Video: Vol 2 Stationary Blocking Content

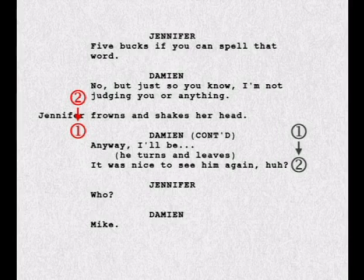[41:30]
He stops and turns for a last line, after which he walks out of the room.
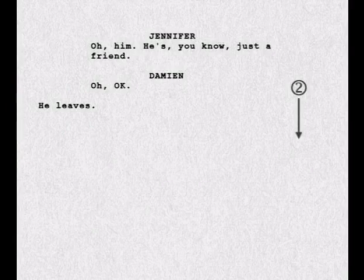[41:36]
Finally, we'll have Jennifer stand for a bit to think and feel, and then walk out of the shot to end the scene. With that laid down, let's shoot it and cut it together.
So, where do you go from here?
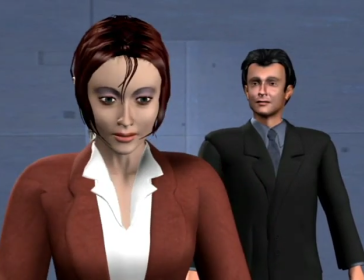[41:48] I get a subpoena to make them cough up, and I'll be back in court before hot pants in the morning.
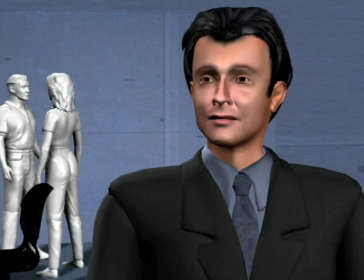[41:54] Jennifer, are you sure you're... Never mind.
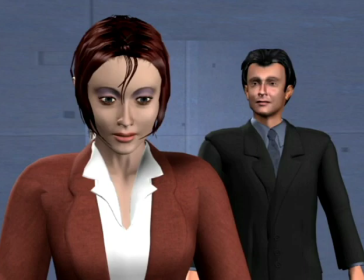[41:59] No, tell me. Well, your fantasy. You're still thinking about that.
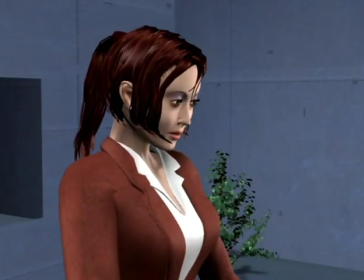[42:04] You know, you're not in it anymore, anyway. That's not where I was going. Where were you going? Jennifer. Jen. Can I still call you Jen?
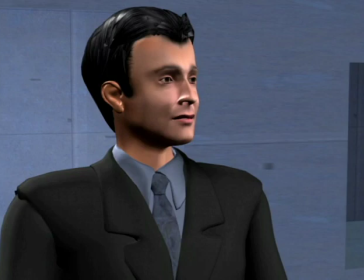[42:14] The thing is, it's really great when a person has a healthy fantasy life and is really in touch with her or his dreams.
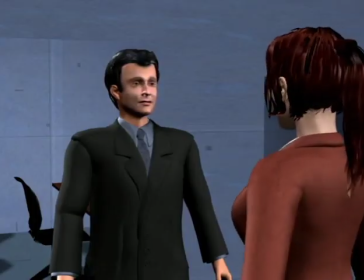[42:23] You know, it shows depth. $5 if you can spell that word.
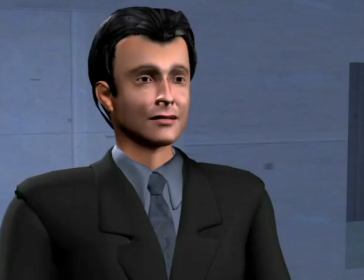[42:28] But just so you know, I'm not judging you or anything.
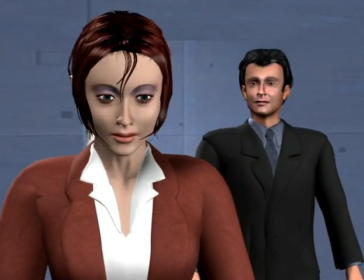[42:36] Anyway, I'll be... It
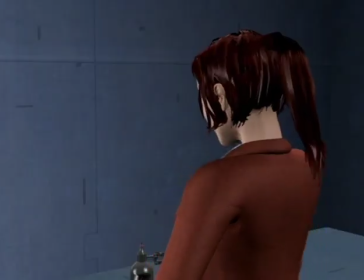[42:41] was nice to see him again, huh? Who? Mike. Oh, him. He's, you know, just a friend. Oh, okay.
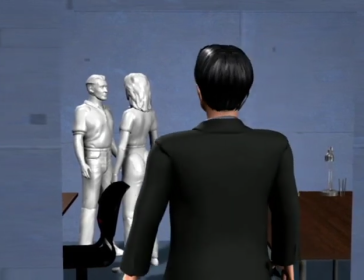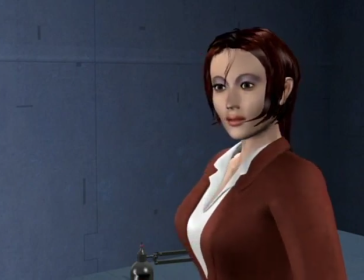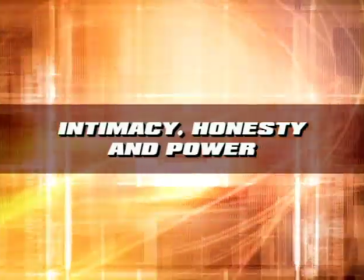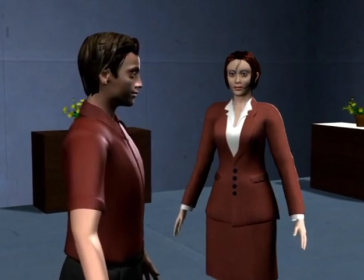[43:08]
In this chapter, we'll continue looking at reasons for character movement by looking at how the characters are facing each other.
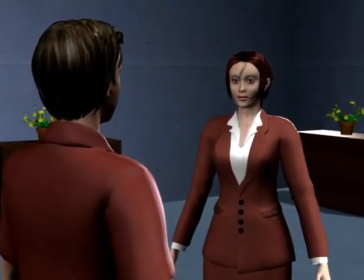[43:14]
We could just leave this to the actors, but it very quickly becomes a blocking decision because it affects how we'll want to place cameras.
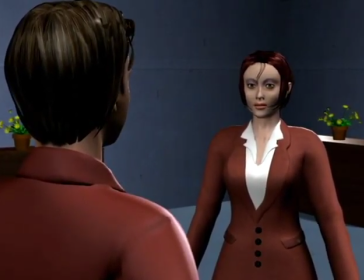[43:21]
Here we want the woman to appear reserved, but without turning away, there's really nothing else she can do with her performance to bring that across.
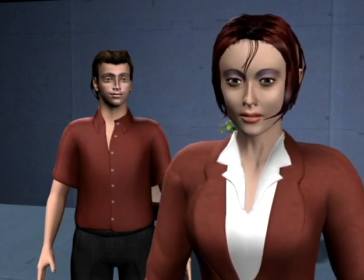[43:28]
If she turns away, we'll need a camera over here to really get the effect. So major body language is a blocking decision and therefore up to us.
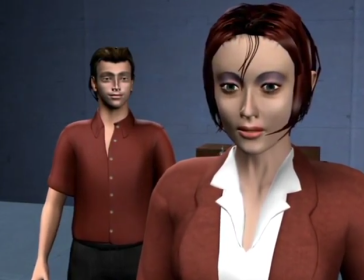[43:37]
The problem is that many of us feel awkward setting up shots like this because it's very melodramatic.
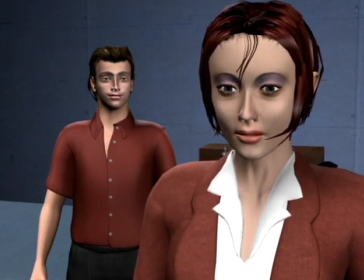[43:42]
A melodrama is a drama with exaggerated emotions, and in real life, this kind of body language is clearly over the top, but in blocking, it's one of the most powerful means of expression. So the primary purpose of this chapter is to make it okay to be melodramatic and theatrical, because it's still the most effective way to show emotions.
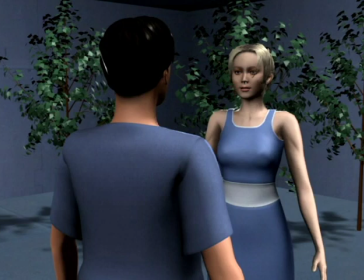[44:01]
The way we'll look at the direction a character is facing is to see it as varying degrees of intimacy, honesty, and power. Starting with intimacy, the woman is facing the man, so she's being 100% intimate or open or available.
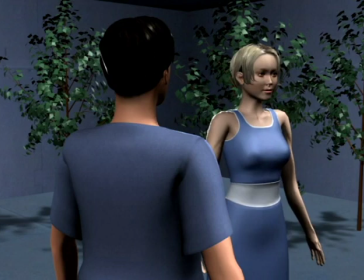[44:15]
As she turns a bit, she withdraws emotionally a little. And if she turns away, she's being completely closed and unavailable.
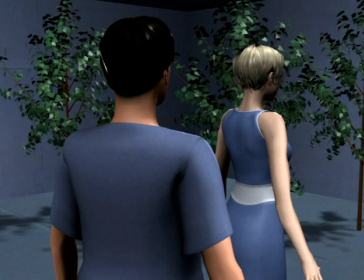[44:23]
This obviously works great if a character for whatever reason wants to be more private, but another benefit is that if we're outside the dialogue,
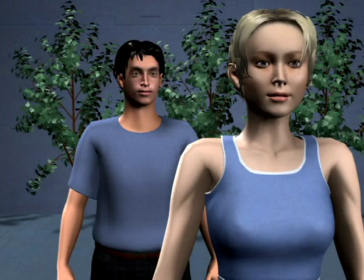[44:30]
she's still allowing us to be identified with her, which gives us personal and private insight.
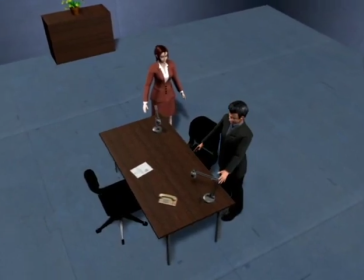[44:36]
This is also great for making a character appear detached or arrogant. Throughout this scene, we'll place the man at a right angle to her, so he never lets her connect with him.
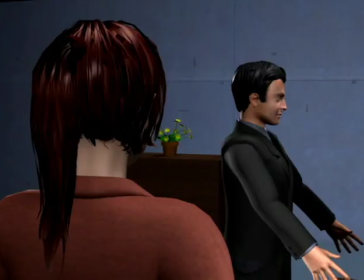[44:46]
This could be a rejection, but it also could be that he doesn't want to appear to care. If we cover this and over the shoulders,
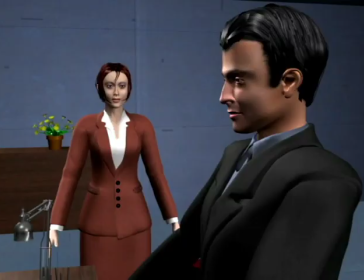[44:53]
he's also standing sideways to us, so we get the same impression.
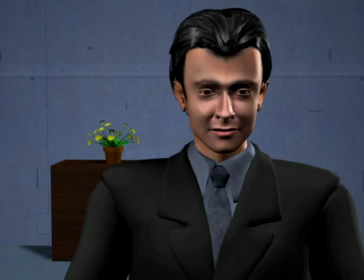[44:58]
But if we cover it in right-angle cameras, we're getting a completely personal view in one of the cameras, while he's still detached, seen from her vantage point.
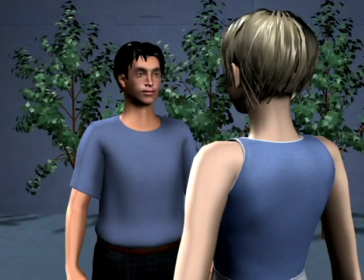[45:08]
Honesty is similar in that facing another character directly is the most revealing and makes it very hard to keep a secret. But as the man turns even just slightly, his body language shows us that he's less than truthful and therefore less willing to face her.
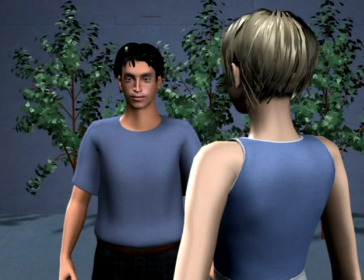[45:22]
Obviously, we're able to override our body language intentionally, but if we're not paying attention, dishonesty or insincerity will make us turn slightly away.
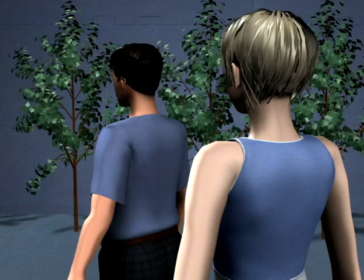[45:30]
As he turns away completely, he clearly has something to hide, but we're not making a judgment about what it is he's hiding, just that he is.
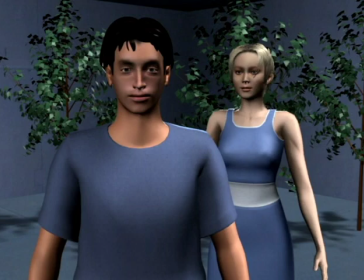[45:38]
So the body language is the same, whether he's hiding an evil scheme, hiding his true feelings, or is ashamed of something.
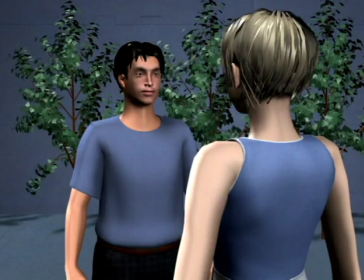[45:46]
Power is a little more complex because it can be used two opposite ways. The first is again that when a person is facing another head-on, the body language shows the most confidence and power. If the woman is a strong and dominant character, the man will tend to turn slightly to the side to show that he's not challenging her territory.
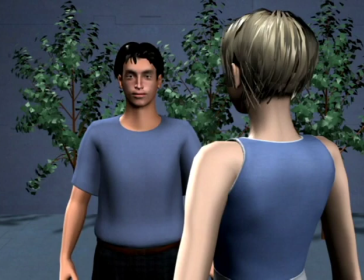[46:04]
So being direct equals being powerful, and being less direct is less powerful. But power is often created through manipulation by withdrawing intimacy, which creates the opposite body language.
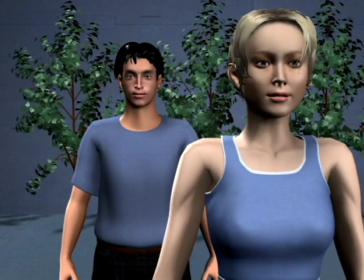[46:16]
As the woman turns away from the man, she gets the upper hand by shutting him out, and he now has to give something up to regain the intimacy.
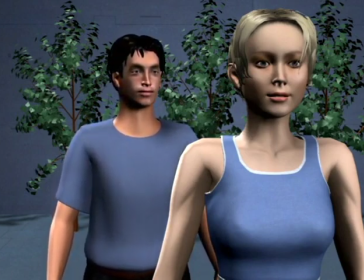[46:24]
This is a powerful ploy which people do in real life as well, though maybe not as explicitly.
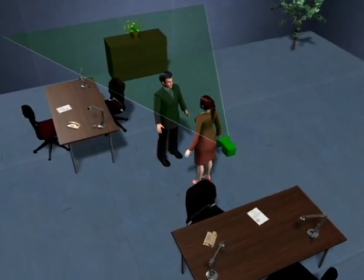[46:31]
The only thing that makes this melodrama is exaggerating it, which tends to feel very natural on film.
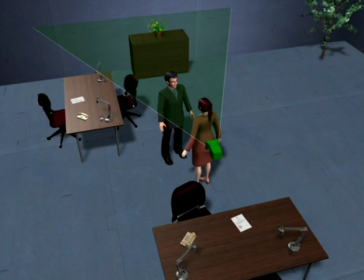[46:36]
But if we simply don't like the melodramatic feeling, let's look at a couple of ways to get the same effect in a less overt way.
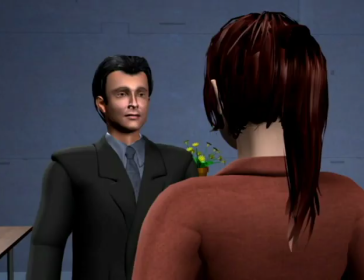[46:43]
The only really melodramatic shot is when a character is facing away completely.
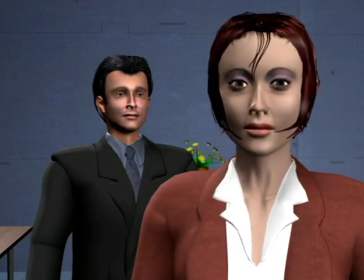[46:48]
If the woman becomes sad and suddenly turns away, it can come across as very staged and remind us of an old Hollywood musical.
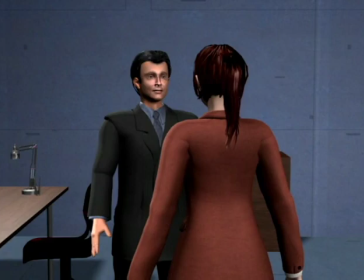[46:55]
One way to avoid this is to combine it with some stage business. So starting again at the top, something in the scene causes the woman to want to withdraw.
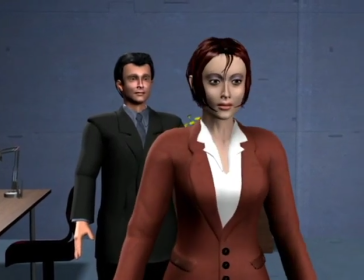[47:04]
Instead of just having her turn, we'll have her walk over to the table for a reason we don't even need to explain.
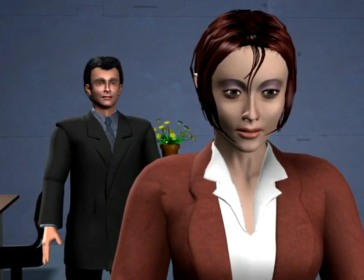[47:10]
We arrive in essentially the same shot, but it blends much better into the scene. Another way is starting a scene with a character facing away.
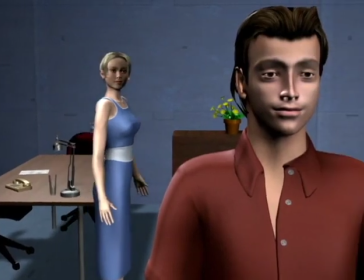[47:19]
Here the woman walks in, finding the man facing away.
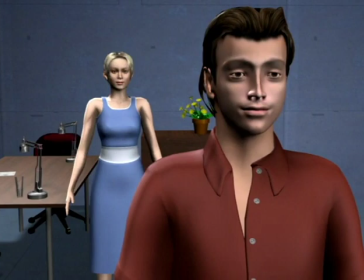[47:23]
Since we're not seeing him turn, it doesn't call as much attention to itself and is a plausible way for him to happen to be standing. Finally, a thing to notice when characters aren't facing each other is that there's no need to worry about having one or both of them talk out into thin air.
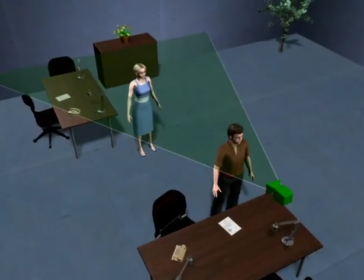[47:38]
If we looked at this objectively, the man would actually have to talk louder to be heard.
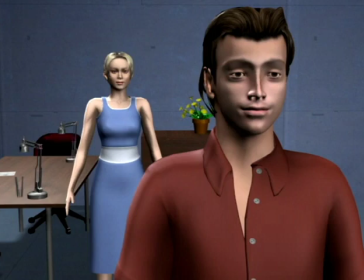[47:44]
But from within the scene, their dialogue is connected through the story, which creates an intimate atmosphere even with distance between them, so they can both speak normally.
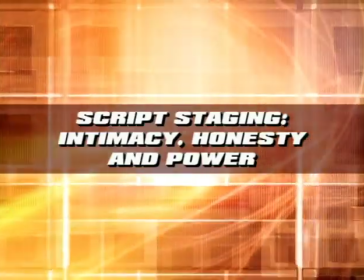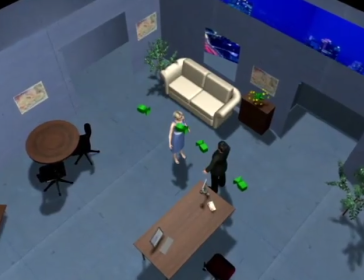[47:57]
Let's stage a quick scene to see what kind of subtle difference these distinctions bring to the blocking.
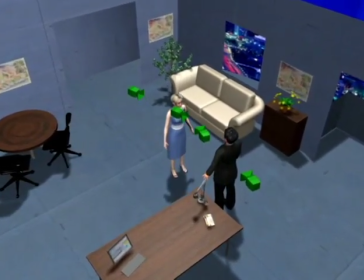[48:02]
The scene we'll do here is a very simple one between a father and a daughter. The father, John, has found out that his daughter, Amy, has lied about where she was today.
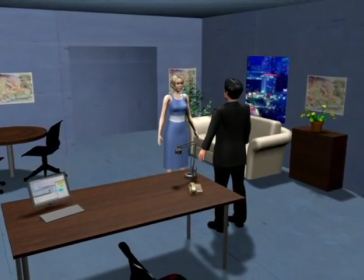[48:12]
We'll first shoot a version where we make no choices about which way the characters are facing, so let's skip the read-through and go straight to a cut.
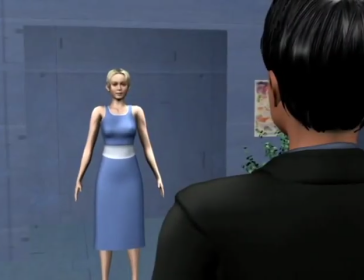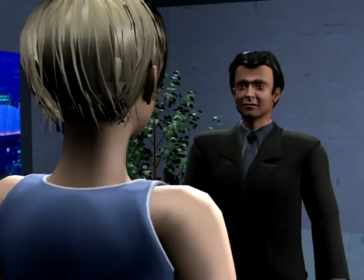[48:24] The school called. They said you never came in. What a bunch of liars.
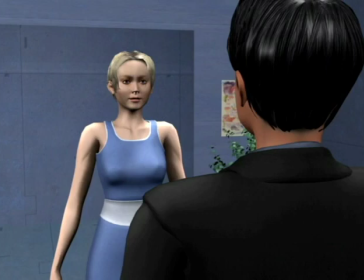[48:30] My ankle got twisted in gym and I was late for one class. You seem to be doing fine now. Did Mrs. Tweed call? How can you believe her over your own daughter?
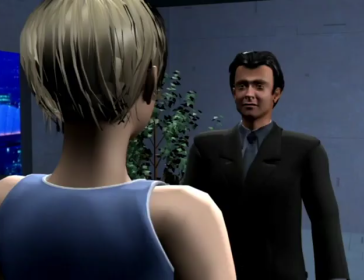[48:40] You used to be such a nice little girl. I could always believe anything you told me. Now I don't know what to think.
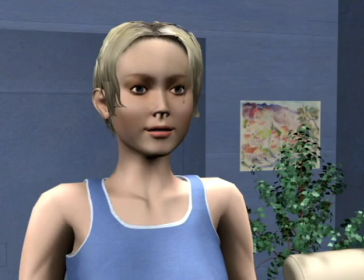[48:47] Amy, are you even paying attention? Yeah, sure. Why don't you feel you can tell me what's going on? I'm sure I can understand it, whatever it is. Okay, Dad. Come on, treasure, you can tell me. I'm not your treasure, okay? I'm not your gem. I'm not your jewel, all right?
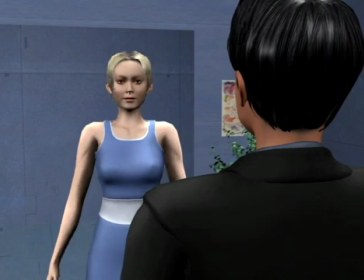[49:06] And you don't understand anything, Dad.
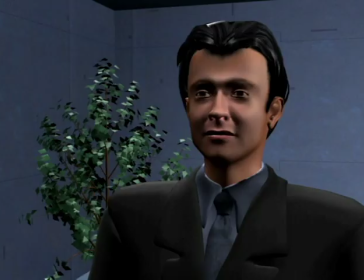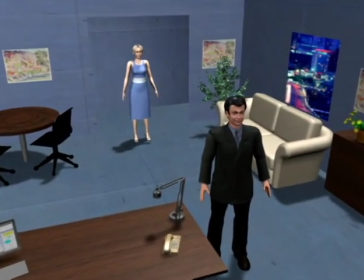[49:14]
If we did it like this, probably nobody would ever question it, but let's try to make it more expressive by working with the direction the characters are facing.
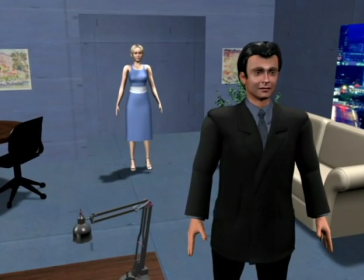[49:23]
Let's first work on John. If we start the scene with him facing away from Amy,
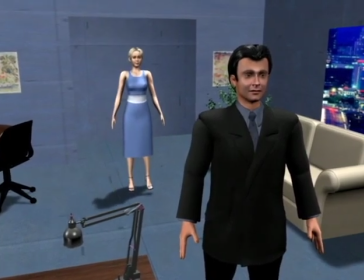[49:28]
it first of all means that he knows Amy is coming and he's been waiting for her, so he's much more prepared and in control of the situation.
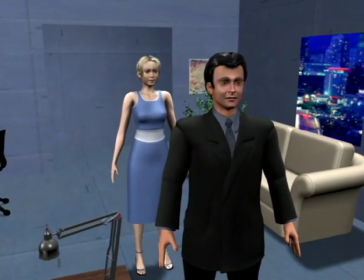[49:34]
By facing away, he's also punishing her by withdrawing his intimacy. On the line, "You seem to be doing fine now," let's have him turn to face her head on.